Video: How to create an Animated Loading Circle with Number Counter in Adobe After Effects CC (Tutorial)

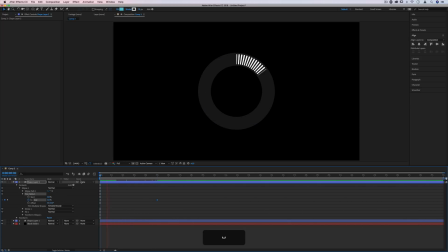Nobody likes long loading times, so if I press play there, you'll see it goes from 0 to 100 in 5 seconds. Boom. Now there's also some minor adjustments that you can make to make things look a little bit more fun, a little bit more advanced, and that's adjusting the velocity of the keyframes.
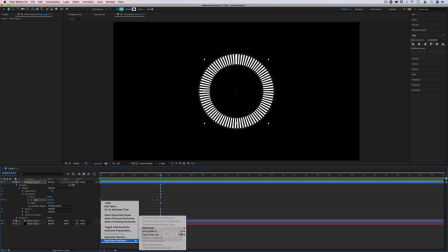So if I just actually highlight this, I can go to the keyframe assistant and do some basic simple ones like ease out.
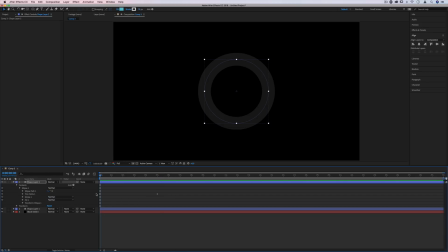So the next thing I want to do is add that charge of color that happens as it starts charging up. So here we can go to the stroke again and just add some simple keyframes on the color parameter. So by default it's white, but you can make it whatever colors you want.
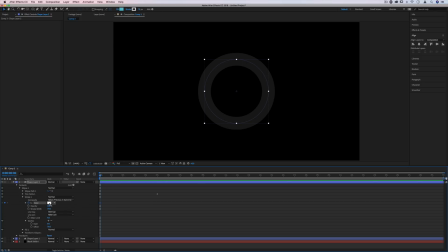So let's click at a stopwatch icon keyframe at the very beginning at 0, and for me I'll make it red. That's your typical like phone battery dead is red color. and then I'll go all the way to the end,
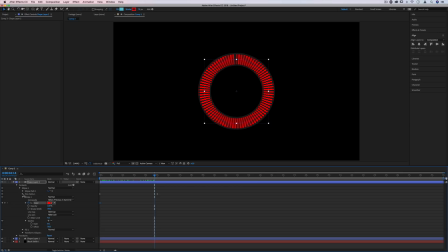and I can actually go to the exact point that my other keyframes are at by opening up where one of them is, clicking this little arrow to go to next keyframe on this property,
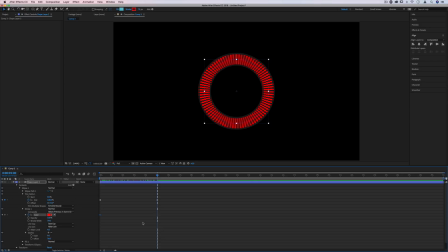and that'll align my playhead exactly on that keyframe, so I animate everything at the same time, and then adjust the color to be something else. So I'll adjust it to be green. So when I press play, you'll see it starts off red, kind of goes orangish yellow,
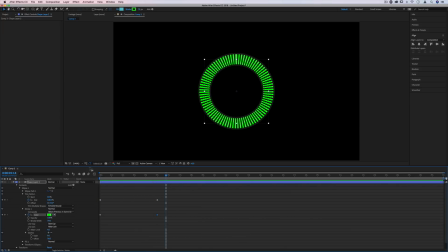and then locks into fully loaded green at the 100% mark. One other really cool addition that I made to kind of make it feel more particle-like is click add one more time.
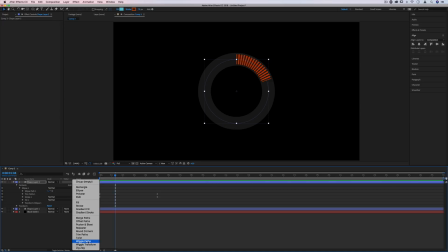And this time, let's search for the wiggle paths effect. Add that on there, and this will just kind of wiggle, add a little bit of bounce to the path, and it makes it feel more alive to me. It kind of feels more organic. So if I press play on that, you'll see it kind of has this interesting wiggle going on.
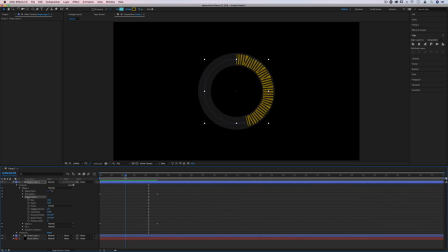But what I'm going to do is actually add some keyframes on that as well. So you can experiment with some different additions and wiggles of your own and the keyframe and sizes that you think look good, or just skip this step altogether. But just another cool twist that you can add to it.
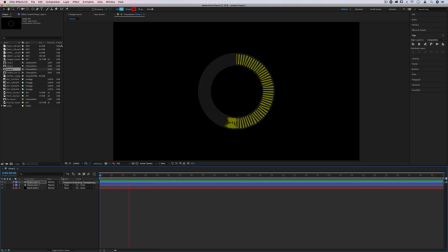But at this point, we have our basic loading animation that goes from red to green in a circular fashion. The next thing I'm going to show you how to do is create a quick number counter that goes from 0 to 100 and a little loading text. So let's grab our text tool, press and click.
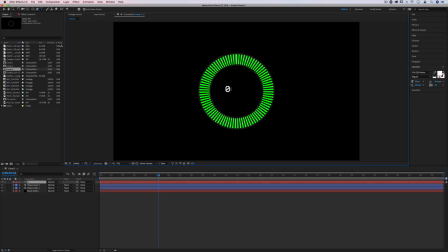It'll create a new empty text layer, and I'll start with just the number 0.
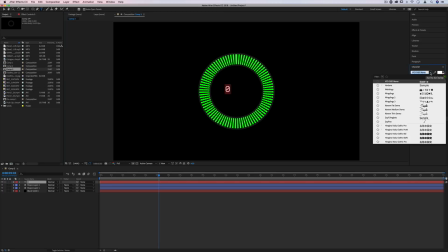I'll highlight that. You can use whatever font you want.
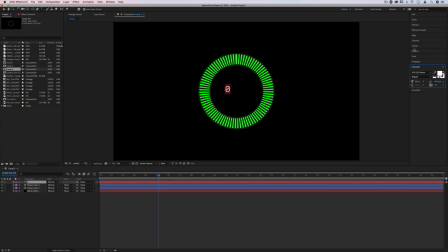This one's called VCR OSD Mono, and I'll just align that to the center if I want. But in order to get this to go from 0 to 100 and animate, we need to add a little bit of expression controls.
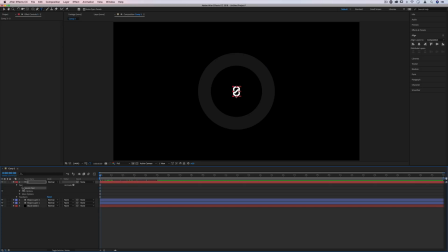So let's drop down our text, and under the source text, let's click the option button on our keyboard, make sure it's held down, and click the key frame icon. That'll add an expression option for the source text. And under the effects and presets panel, let's search for one called slider control.
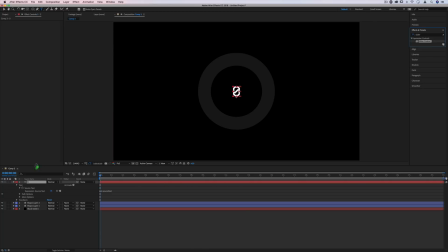It should pop up in the expression controls. I'll click and drag it on to this text layer. And under this little expression control, you should see this swirly pick whip option. I'll click and drag this to be attached to that slider control in the effects control panel.
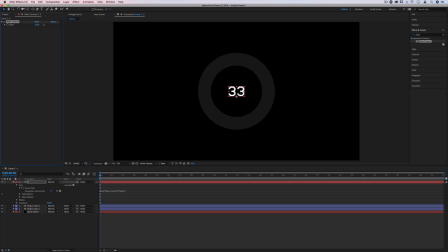What this allows me to do is slide from 0 to whatever number, and it'll adjust the source text. In this case, it recognizes that it's a number, and it'll automatically create a counter that will go negative, forward, wherever we want.